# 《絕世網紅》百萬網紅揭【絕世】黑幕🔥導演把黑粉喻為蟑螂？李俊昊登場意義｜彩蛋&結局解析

大家好,我是卓妮,在人人都有手機網路的時代
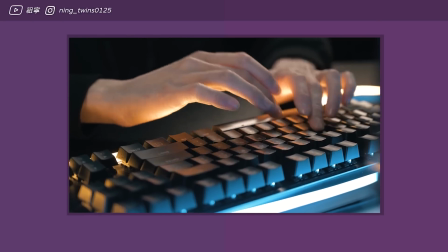(0:04)
數位世界逐漸遮蓋了人們的視線而網路紅人又被簡稱為網紅
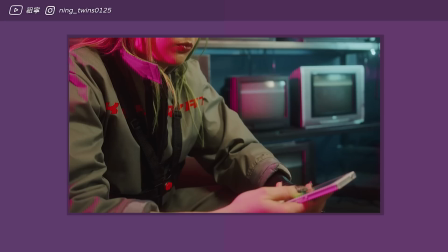(0:09)
更由於新聞媒體的使用,讓網紅一詞逐漸有了貶義其實卓妮這次看爵士網紅的預告片是相當期待的
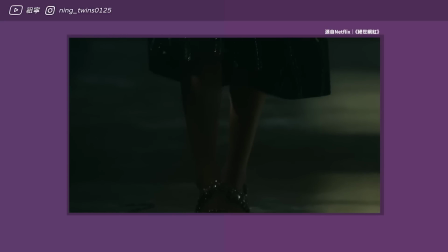(0:18)
點開前也看到不少好評只是說實話,對我來說12集有一點攏長內容也有點單一,不過可能也是因為單一更顯得編劇寫這個故事的目的更加明顯
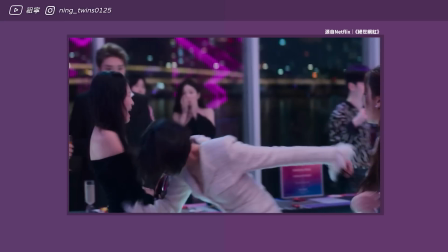(0:32)
雖然故事聚焦在網紅身上但我覺得討論更多的是網路文化和階級制度對我來說內容的真實程度可能就頂多三成印象最深刻的還是最後一集中以BBB famous 帳號活動的李恩才
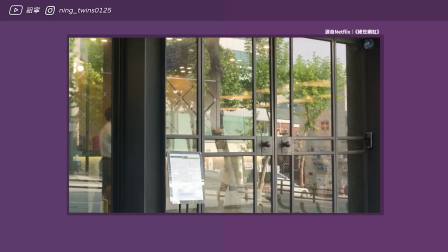(0:50)
第十二集以一家沙樓門口空景作為開場緊接著讓一身淡藍色套裝的女子入場
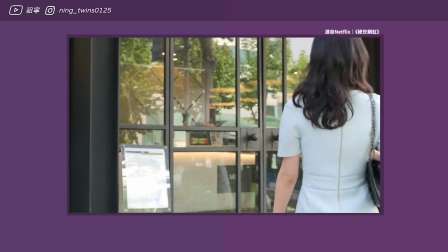(0:57)
我們看著她的背影过肩的长法就能够知道这并不是主角徐亚利
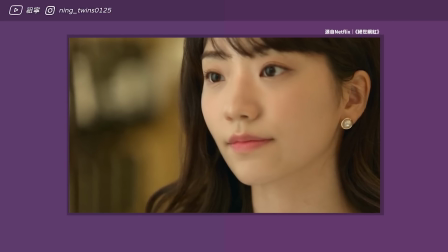(1:02)
导演也不卖关子的一转场就是李恩才的特写让我们马上认识这个新登场的角色因为我是12集接着看其实也就立刻认出了他就是按摩会馆的员工而有趣的是编剧对这个角色的叙事先是在沙龙精心打扮
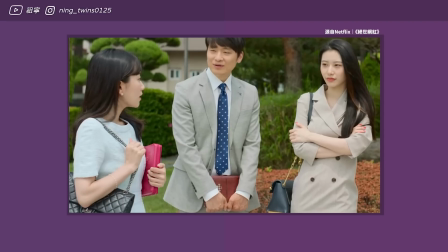(1:19)
说明他十分重视外表又虔诚善良的上交会应该是在说他也很重视行速人设
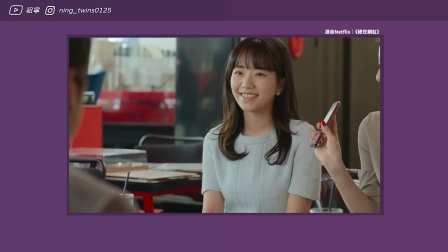(1:26)
在朋友间隐隐的透露自己出国也不太用社交软体的事情
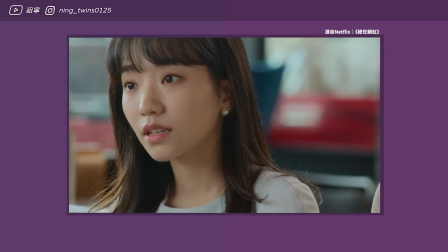(1:30)
说自己不喜欢暴露自己的私生活以此来假扮一个不食人间烟火的附加千金我确实认识不少不喜欢暴露自己私生活的人而且那些人甚至可能连社交软体都不太用
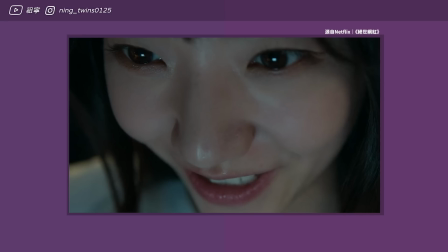(1:45)
他们并不特别的向往数位世界但里根才不是他明明十分向往却不愿意用自己的真实身份办一个账号
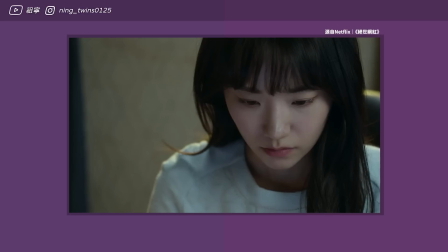(1:54)
這也隱隱的透露著他認為自己的私生活是非常不堪的
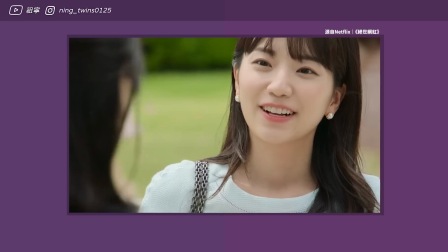(1:58)
不值得被觀賞,甚至可能會被嫌棄所以他隱藏了起來
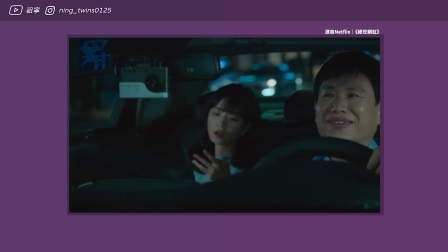(2:03)
回家時為了裝闊還坐了計程車假意要去富裕的社區
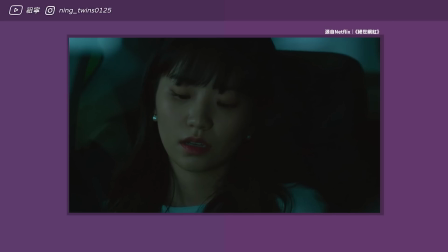(2:07)
和計程車司機的對話更加彰顯他玩入一個任性的附加千金
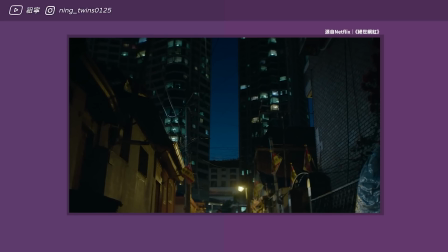(2:12)
然而從大姐上下車後卻走進了即將重建的社區
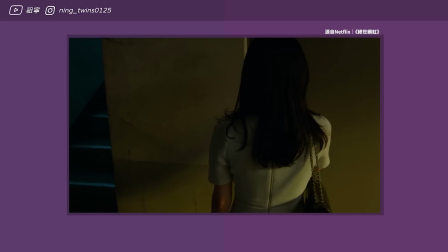(2:17)
從樓梯上往下走來這一幕也說明了恩采斯住在了半地下室
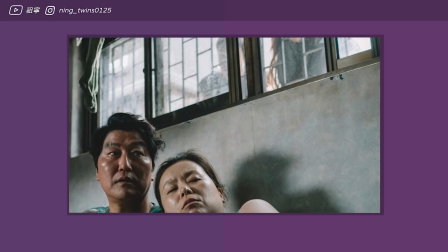(2:22)
韩国半地下室大多是不富裕的人家的居住选择在《寄生上流》中主角一家就是居住在半地下室而在电影里所居住的区域高低大多也隐含着地位象征住在地下室也隐隐的暗示了社会地位低的意思而这一幕也多少能够看出恩才不止不富裕
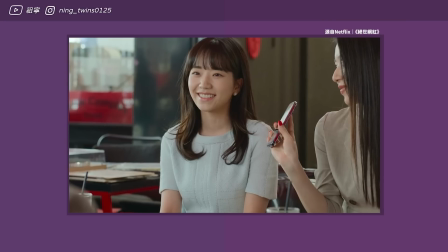(2:43)
更是社会底层的意愿然而前面的光鲜亮丽与富裕的谎言
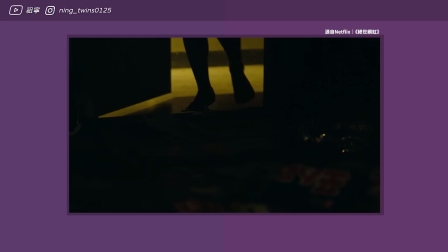(2:49)
在恩才回家的那一刻也就彻底的破灭了导演拍攝她進門的鏡頭黑暗中以垃圾為前景門口昏黃的燈光踩著高跟鞋的女子走入了室內這時觀眾隱約能夠感覺到髒亂的環境
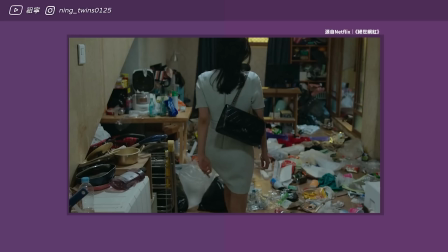(3:04)
而恩才一回家一片黑暗中打開了燈光那些隱藏在黑暗中的垃圾場也就一覽無一穿著著高貴套裝攜帶著名牌包包和高跟鞋的女子
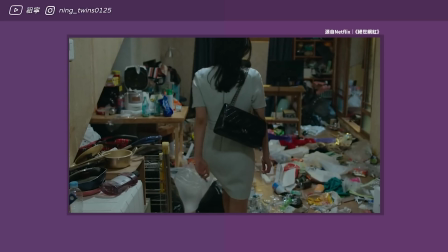(3:15)
卻住在一個猶如垃圾場的地方就像是一個走錯棚的演員一樣
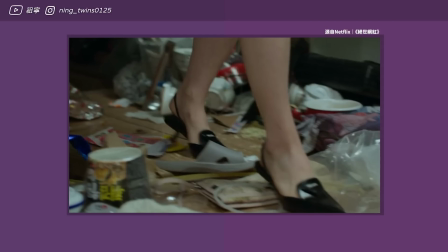(3:21)
導演緊接著一顆特寫讓我們看到黑色高跟鞋穿梭在滿滿的垃圾之間
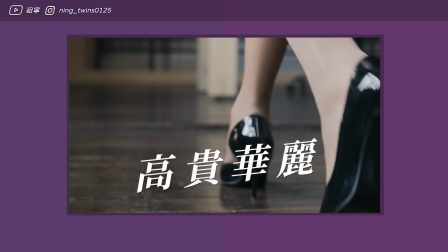(3:27)
高跟鞋在影視中大多帶有高貴和華麗的意義和這些髒亂不堪的垃圾形成強烈的對比
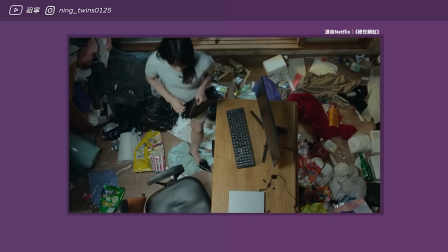(3:35)
更可怕的是這之間還有蟑螂穿梭在之中簡單的節目也就多少呈現出恩才的內心世界我常說在影視裡一個人的房間大多暗示著這個人的內心世界而恩才的內心世界就是這樣髒亂不堪充满着垃圾和蟑螂
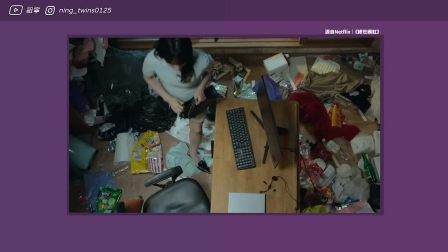(3:53)
接着一颗服饰的镜头让观众更能够看到这个被垃圾塞满的房间唯一干净的就是放着笔垫的桌子
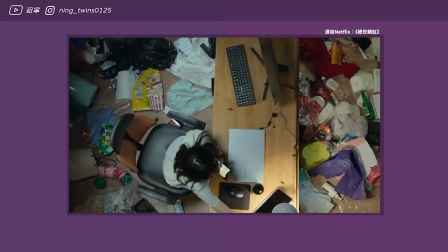(4:01)
服饰的这个视角啊其实还蛮有意思的算是蛮少见的角度一般来说啦在拍摄人的时候很少会这样完全正斧拍
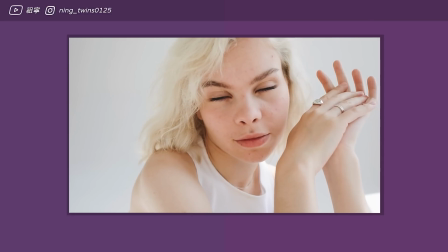(4:11)
毕竟这样就看不到人脸像这样正着拍脸才比较正常
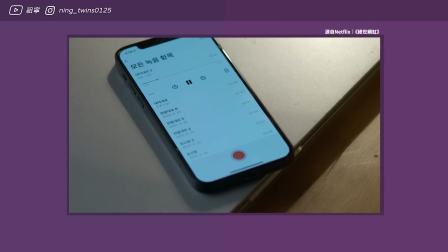(4:16)
后来穿插着手机的特写可以看到依然用服饰的角度
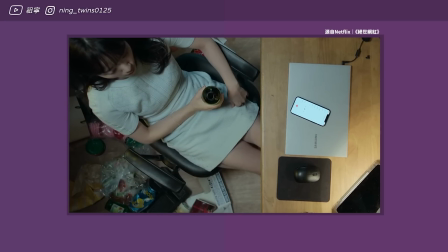(4:20)
让观众可以看到恩财拿着红酒开盒然而画面中却也很难忽视满地的垃圾
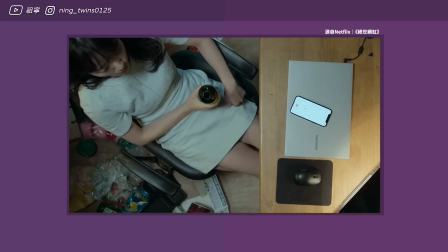(4:27)
由此可知导演是刻意的要让观众看到恩财和垃圾同在的画面
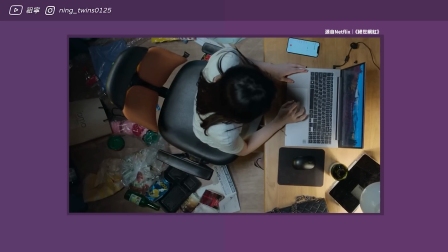(4:33)
强调出恩财被垃圾塞满的内心世界录音播放着接着恩财的正脸特写
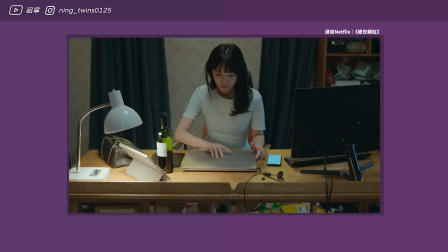(4:40)
有一颗正常正面的钟景但很快恩财打开了电脑
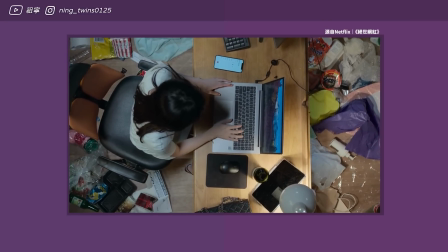(4:44)
又跳回了俯拍画面可以感觉到镜头距离人物渐渐离远
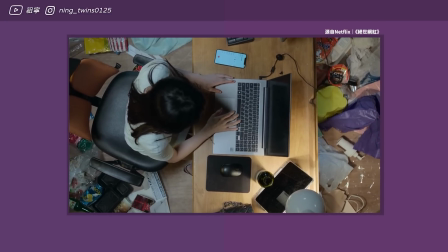(4:49)
畫面中容納了更多的垃圾正常來說在故事的敘事裡
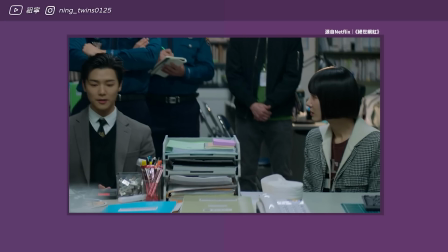(4:54)
會由遠至近的拍攝人物通常會越來越靠近人物
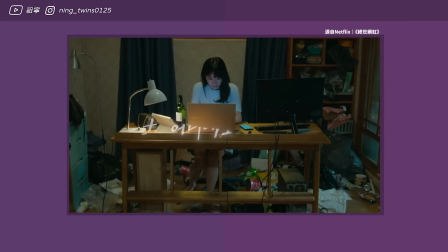(4:59)
直到可能故事結束的時候才比較常使用這種Dolly Out
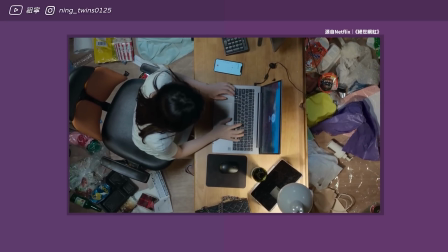(5:03)
這裡突然拉遠的鏡頭到更像在說恩才的垃圾內心世界打開了一樣
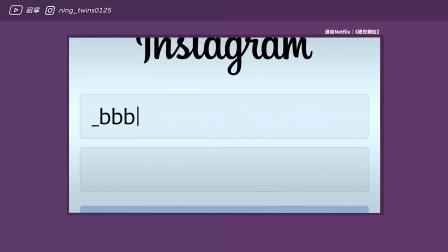(5:09)
多了更多的垃圾恩才打開了Instagram登錄了BBB Famous而且還是用超大特寫
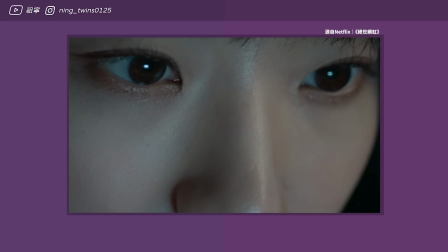(5:17)
为观众郑重的揭露了本剧中最神秘的角色并不是什么小网红而是生活在社会底层的李恩才
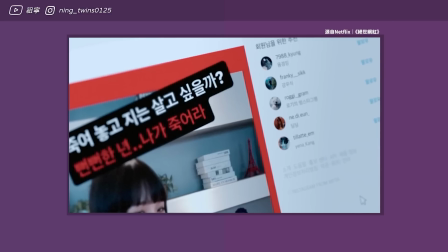(5:25)
登录之后在社群媒体的特写间都会穿插着恩才的脸部大特写
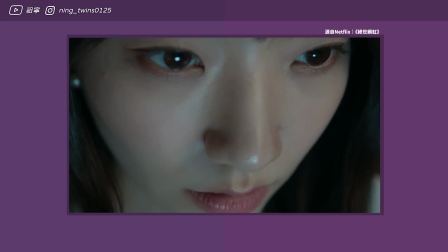(5:31)
很明显的也是从上往下微微的腐牌更加凸显出痴迷于社群的双眼好几幕按摩会馆的画面闪过
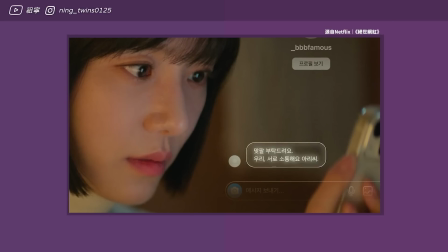(5:40)
为我们带出过去恩才的身影再往前带出了BBB Famous的最初登场与亚历过往的各种交涉本剧还有一个我蛮喜欢的叙事画面
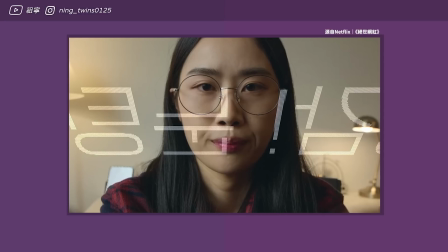(5:50)
就是很常会有从手机或电脑的视角看向使用人的画面而这幕各种对话从画面间穿过
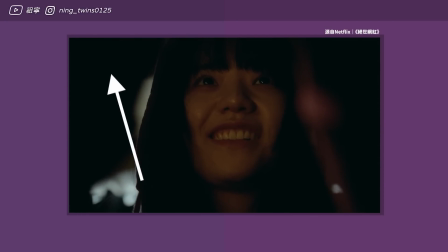(5:59)
最后我们能够从下往上仰视恩采这种仰视的镜头大多会带给观众威严控制恐惧的情绪而这幕的恩采双手不停打字我们仰视着他更加闲缩出此刻的他
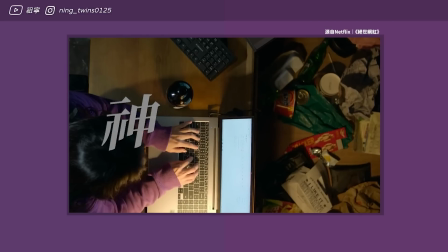(6:14)
仿佛是一个能够控制整个网络世界的神恩才口白说的那些网红是喜欢博取观众眼光的垃圾
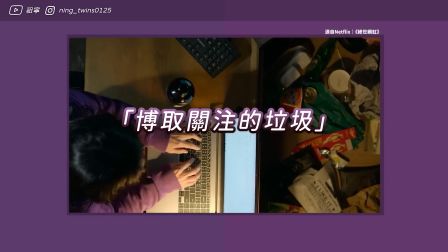(6:22)
然而导演却刻意回到了腐派的视角让我们看到和垃圾共处一世的恩才仿佛是导演暗指恩才
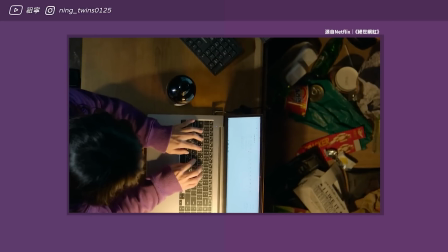(6:31)
也是喜欢博取关注的垃圾一颗从衣服摇上脸部的镜头
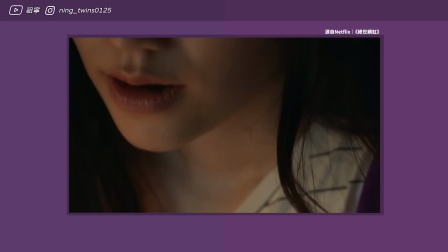(6:36)
让人难以忽视恩才衣服上的污渍和松垮的领口仿佛是在为观众展现恩才狼狈的真面目
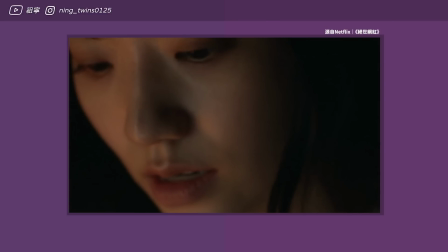(6:44)
经济不宽裕又不自知的生活拉回了雅丽生死的谜团
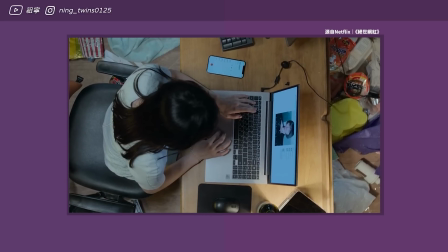(6:49)
这次导演又从远推进的俯拍恩才让我们更靠近恩才垃圾般的内心发现雅丽真的可能死的时候
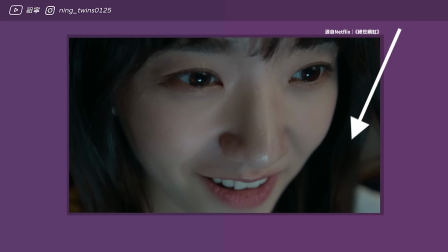(6:58)
俯拍了恩才脸部特写更加凸显出那张幸灾乐祸的双眼
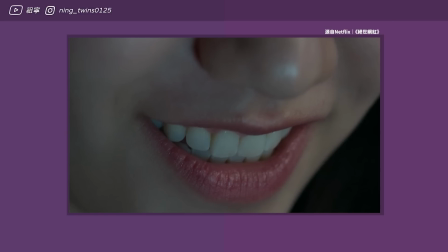(7:03)
紧接着笑意堆满的嘴唇特写都让人不寒而栗
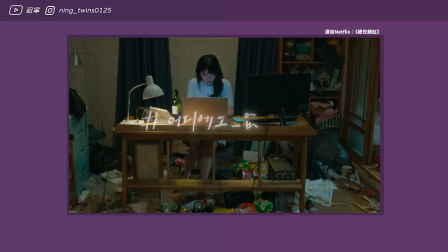(7:07)
最后导演一颗Dolly O从近至远的退出了恩才的房间
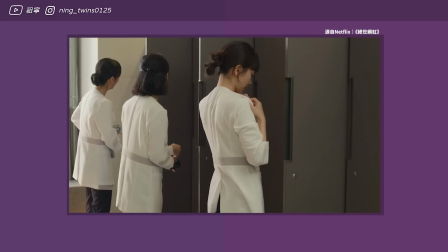(7:12)
但也满满的彰显出恩才纳入垃圾般的内心世界回到按摩会馆让我们发现恩才还有一个名字叫做李善林实际上善林才是恩才的真名而恩才则是化名一个连自己真实姓名都不愿意使用的人就仿佛活在一个自己打造的幻想中为什么不愿意使用真实姓名是不是也怕别人查出他的真实背景也不禁让人怀疑恩财实际上有幻幻症总觉得最近的韩剧很常有出现这一个词有幻幻特质的人通常会假造姓名身份 身世 学历把自己塑造成光鲜亮丽的人
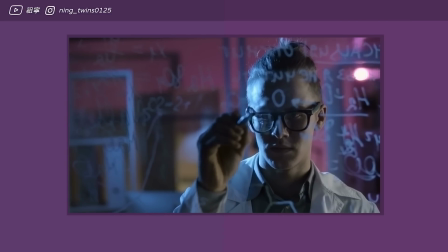(7:52)
因为这样的说谎行为在现在这个看重名气学历和身份地位的经济社会更容易带来好处
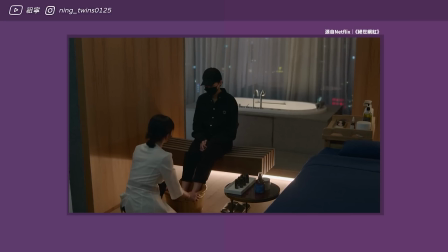(8:00)
而当亚历现身于恩财面前时恩财却不再有勇气面对亚历
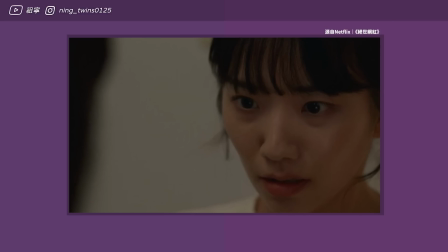(8:05)
说实话这些黑粉就只是想把自己的分饰技术发泄在某个人身上反正是匿名的